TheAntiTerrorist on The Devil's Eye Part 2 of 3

The news is a classic example of conditioning.
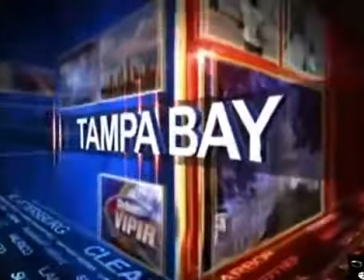(0:05)
At the beginning of the news broadcast, we have the repetitive graphics moving back and forth, and the dramatic jingle reinforcing the trance state.
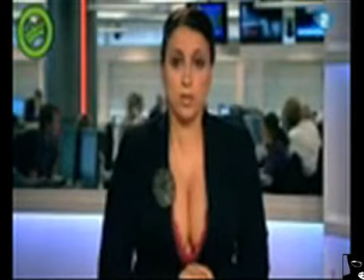(0:13)
The news broadcaster looks right into the camera and into the eyes of the viewer, which has a very deep impact in terms of driving information in.
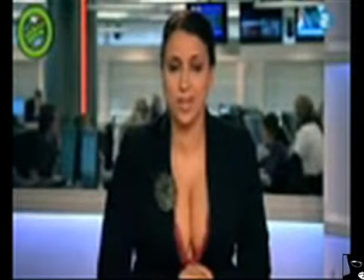(0:21)
It makes the information transfer very personal, and it's another well-known hypnotic technique. If you think about it, whenever you hear news broadcasters speak, you realize that regardless of their ethnic background, whether they're black, white, Hispanic, or Asian, they all have a similar way of speaking. Newscasters all sound a certain way. They all have the same rhythmic speaking style associated with the spreading of true factual information, a speech pattern noticeably similar to that of a hypnotist.
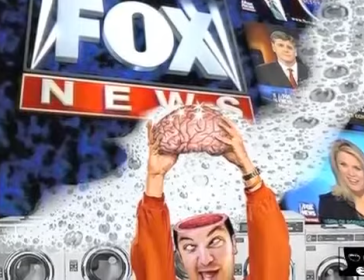(0:51)
And people have been conditioned to accept this format as the way true factual information is presented.
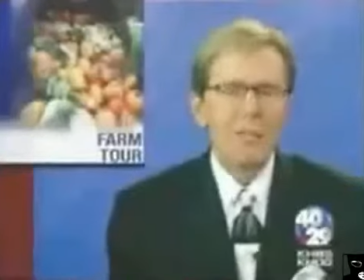(0:57)
The newsreader is established as a respectable authority figure, which encourages the audience's acceptance of the information.
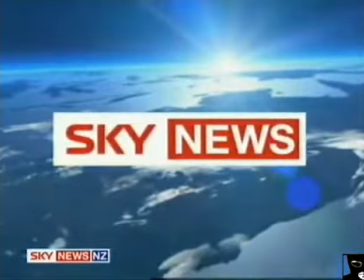(1:03)
The news programming begins with the statement concerning the news headlines. Here's what the news is going to be.
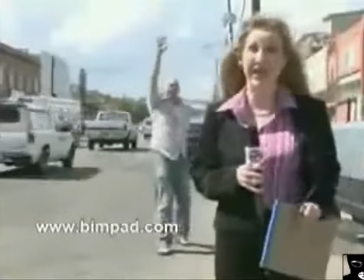(1:10)
Then we get the story itself. This is the news.
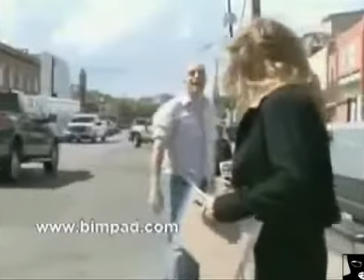(1:14)
And finally, at the end of the program, we get a reminder of the main headlines, just to drive it home. And that was today's news. So essentially, you're hearing the same story 3 times in the space of 30 minutes. The repetition of the information over and over again is what builds the conditioned response, so that whenever we're presented with information again, we'll accept it automatically without thinking about it.
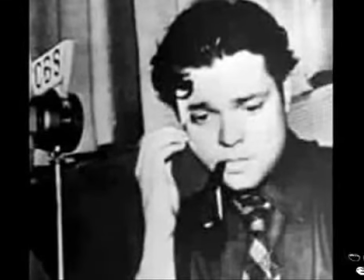(1:38)
The famous radio broadcast of Orson Welles' rendition of H.G.
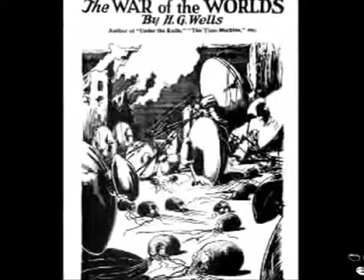(1:41)
Wells' War of the Worlds is an interesting example in this context, because the adaptation was made in order to present the story as a news broadcast.
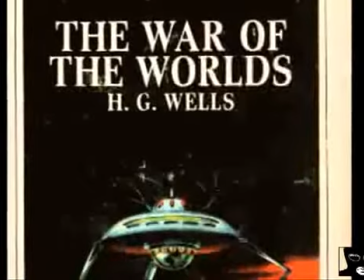(1:49)
There was an anchor person, there were journalists in the field reporting on new developments, there were outside experts being brought in to comment on what was happening.
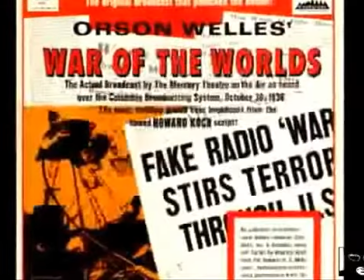(1:56)
The combined effect being that people actually thought Martians were invading New Jersey,
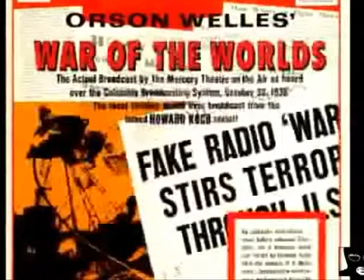(2:01)
and it caused a panic that took almost 48 hours to subside, even after it was revealed to be a stunt.
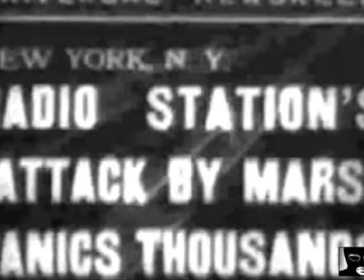(2:07)
But a similar event happened in 1949 in Ecuador. There was a presentation of War of the Worlds, done as a news broadcast.
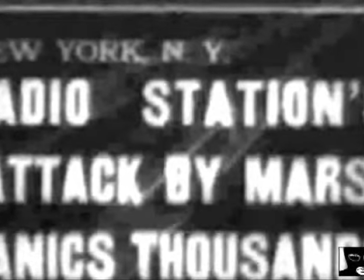(2:15)
Only this time, when the public found out it was a fake, they burned the radio station to the ground. We could learn a few things from those people. We could do with being a little more proactive in standing up for our own sovereignty on a number of levels, not least of which is our mindscape. Freedom of mind is the first freedom from which all other freedoms are derived. And if we don't have that, then we're in a lot of trouble. This little 2-minute broadcast will have you looking at the news in a whole new way.
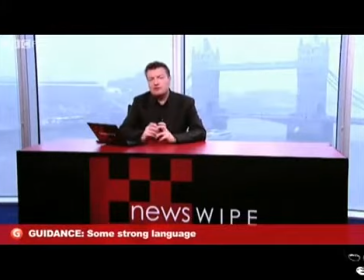(2:41) Before long, a standard news report visual language established itself, one that's immediately recognisable to anyone.
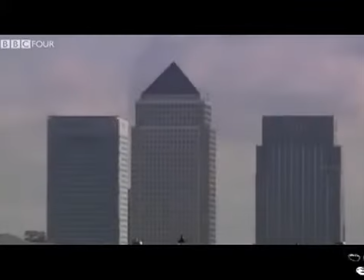(2:48) Me has this report. It starts here, with a lacklustre establishing shot of a significant location.
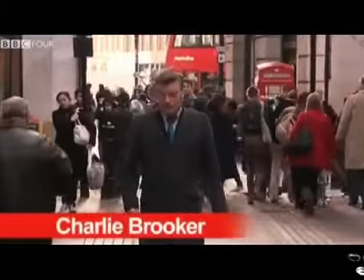(2:55) Next, a walkie-talkie preamble from the auteur, pacing steadily towards the lens,
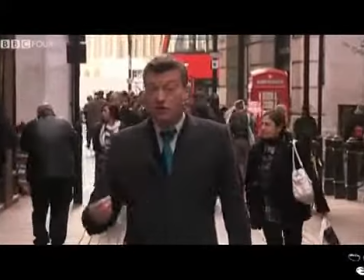(3:00) punctuating every other sentence with a hand gesture and ignoring all the pricks milling around him like he's gliding through the fucking Matrix,
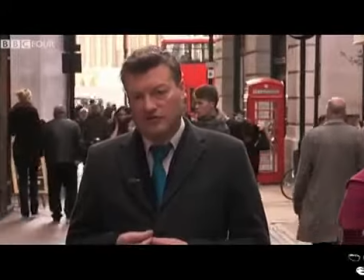(3:07) before coming to a halt and posing a question. What comes next?
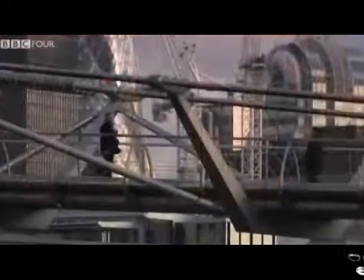(3:12) Often something like this, a filler shot designed to give your eyes something to look at while my voice babbles on about facts.
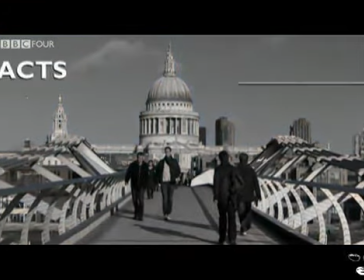(3:19) Sometimes it'll slow down to a halt, turn monochrome, and some of those facts will appear one by one on the screen.
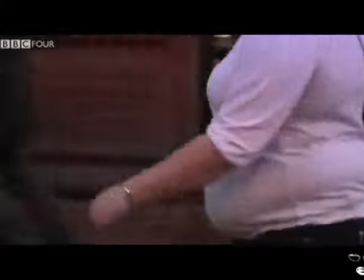(3:24) This is followed by the obligatory shots of overweight people with their faces subtly framed out,
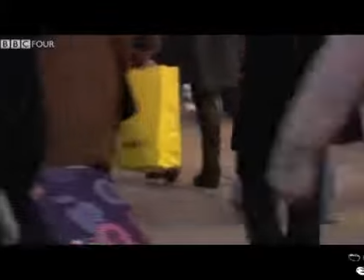(3:29) after which the report is padded out with a selection of lazy and pointless vox pops. Usually get some inane chatter from people.
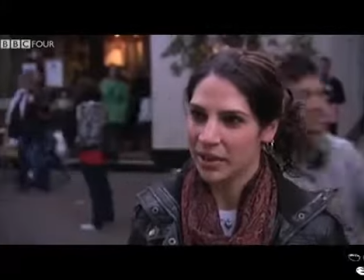(3:37) I think they do have too much. I think what we want to hear is actually what's happening and not what other people think of it.
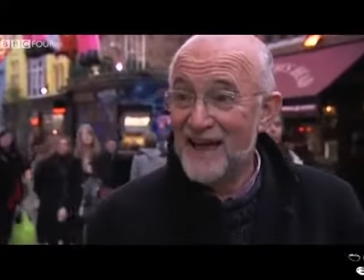(3:43) I hate these sound bites. I don't want some punter's opinion usually.
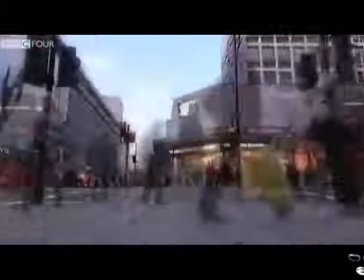(3:50) No. Another bit of dull visual abstraction to plug another gap now before the report segues gracefully into a bit of
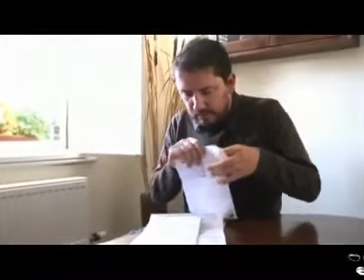(3:56) human interest courtesy of some dowdy man opening letters in a kitchen and explaining how he's been affected by the issue.
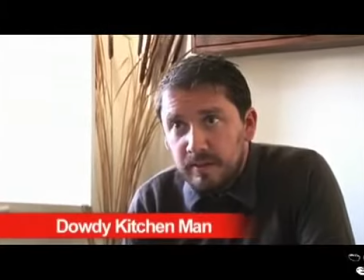(4:01) When I'm watching the news, I don't really, there's a person talking to me, telling me what's going on, and I don't really listen to what they're saying.
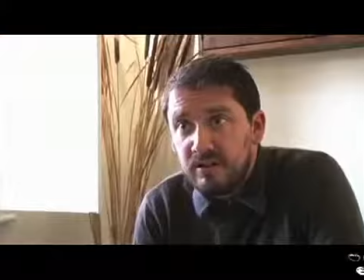(4:08) It's just news. It's just news.